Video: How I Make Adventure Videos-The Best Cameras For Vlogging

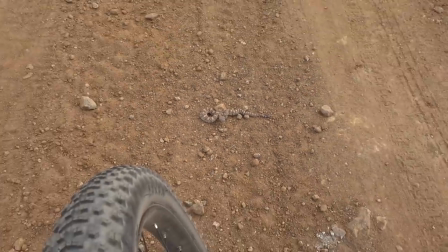You're cool-looking, bud Please tell your buddies not to bite us tonight when we're sleeping Covering all the angles now I love my action camera because it is so easy to stick
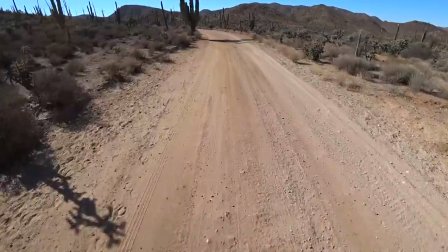on my head and hit record But hold on just a second If you put this camera on your head and hit
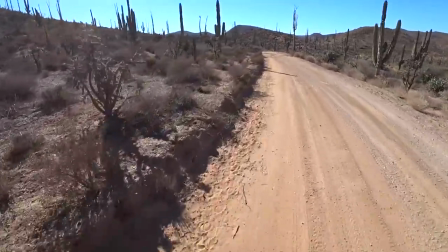the record button and let it roll for the next five hours of your adventure Your footage is going to be a little bit boring. It's only one angle Here's what you can do to get a few more different angles Take that helmet cam off your head and put it on a selfie stick like this And when you're on your bike or when you're walking record forward for 10 seconds record backwards Record your feet record to the left record to the right and then when you edit you have a lot of different angles to clip to and it looks way better.
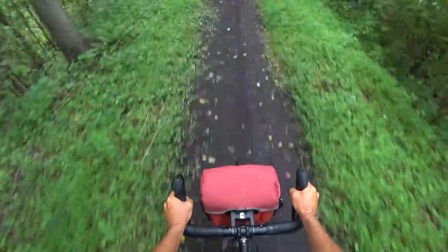To further mix up your shooting, I like using these point and shoots. This is the Sony RX100. And what's great about these types of cameras is you can zoom in. The great thing about a little bit of a zoom is you can get a little bit closer to the subject that an action cam just can't do.
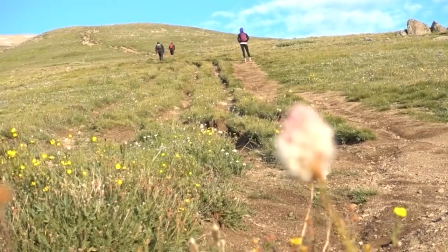You can also do a little bit of rack focusing to get those styly shots.
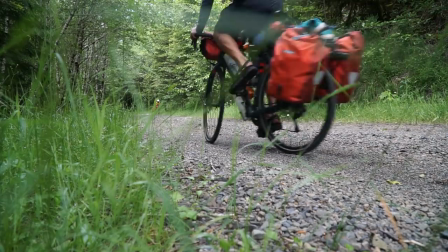And what I really love about these kinds of cameras is sticking them on tripods And what I'll do is I'll stick it on a tripod I'll
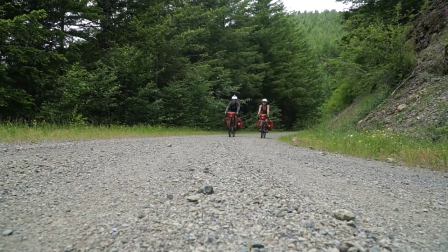hit record and I'll run back or bike back and then run in front of the camera and do that over and over and over And it makes
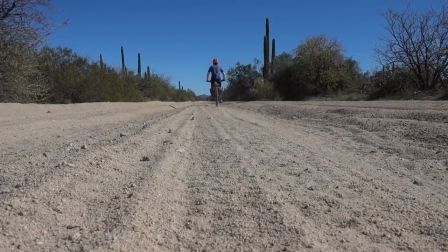it look like I have a camera buddy with me on the adventure when in reality I just have a little tripod
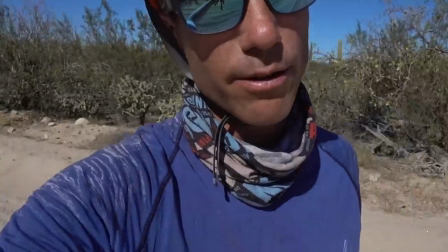I would never forget you. No way come on let's go the audio on these point and shoots is usually a bit better than an action cam so you can use this for an interview or you're just self-style vloggy talk you know what time it is
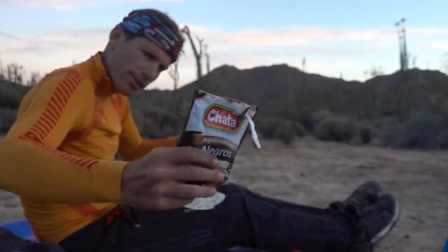burrito time frijoles drones have been out for a little while now and i freaking love them they've gotten smaller and smaller and smaller when i first got the mavic pro i was scared to fly it because i thought immediately i was going to smash it into a tree or to a light pole but the good thing is they're pretty easy to learn how to
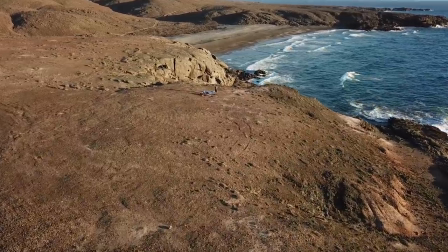fly and man these things just open up your ability to
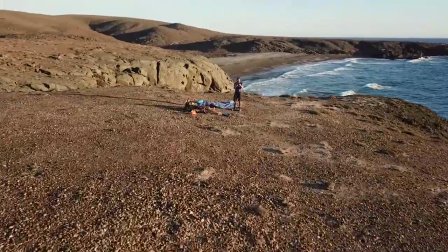show those really huge landscapes and just like any
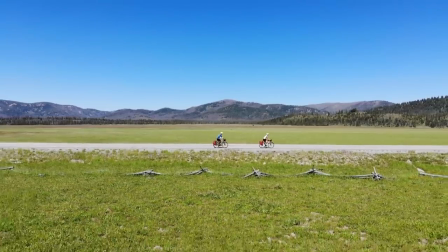other camera with the drone you're going to want to get different angles so that when you
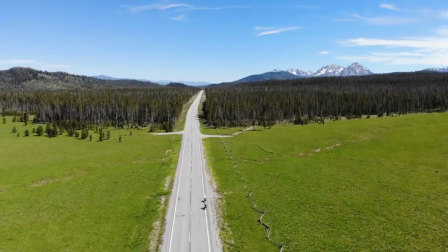edit it looks a little bit more dynamic so you get a shot from behind from the front
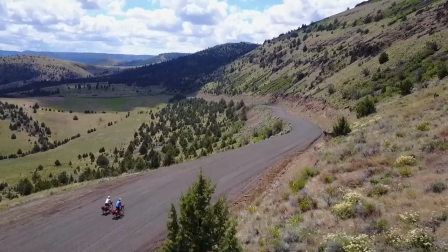from straight down pointing at the earth and off to the side and it just looks way cooler in your edit.
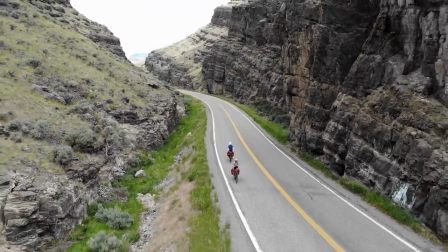Here's a little fun fact that I don't tell my mom. I control the drone while biking.
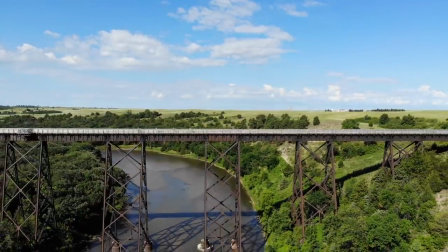I know there are a lot of follow features on drones now, but I like to have more control of my shots.
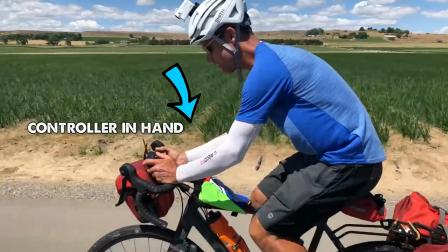I only recommend doing this on roads where there's not many cars. As you can see, I'm not paying attention to anything but the drone.
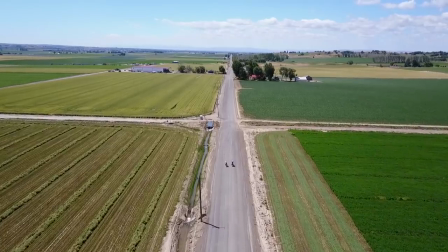Watch out, there's a power line here. Don't worry, mom, I promise I'm careful. If you don't film it, it never happened. There are going to be moments on your adventure where the last thing you want to do is pull out your camera because you're so tired. But those are the good moments. That is the good stuff that draws your viewers in.
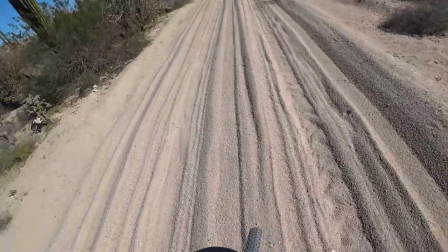Let's go. Jesus, come on, man. Fuck.
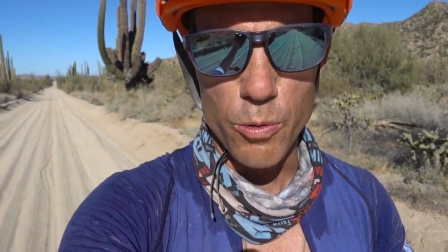This is seriously the most brutal bike route I have ever done or heard of in my life.
Tell us how much it hurts.
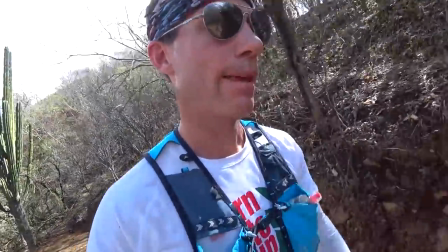Tell us how much you want your mommy if you only film the happy moments You're pretty much making a truck commercial What I mean here is try to give your viewers a true account of what's happening It draws them in think about your favorite Hollywood movies We always root for the character who's going through the pain cave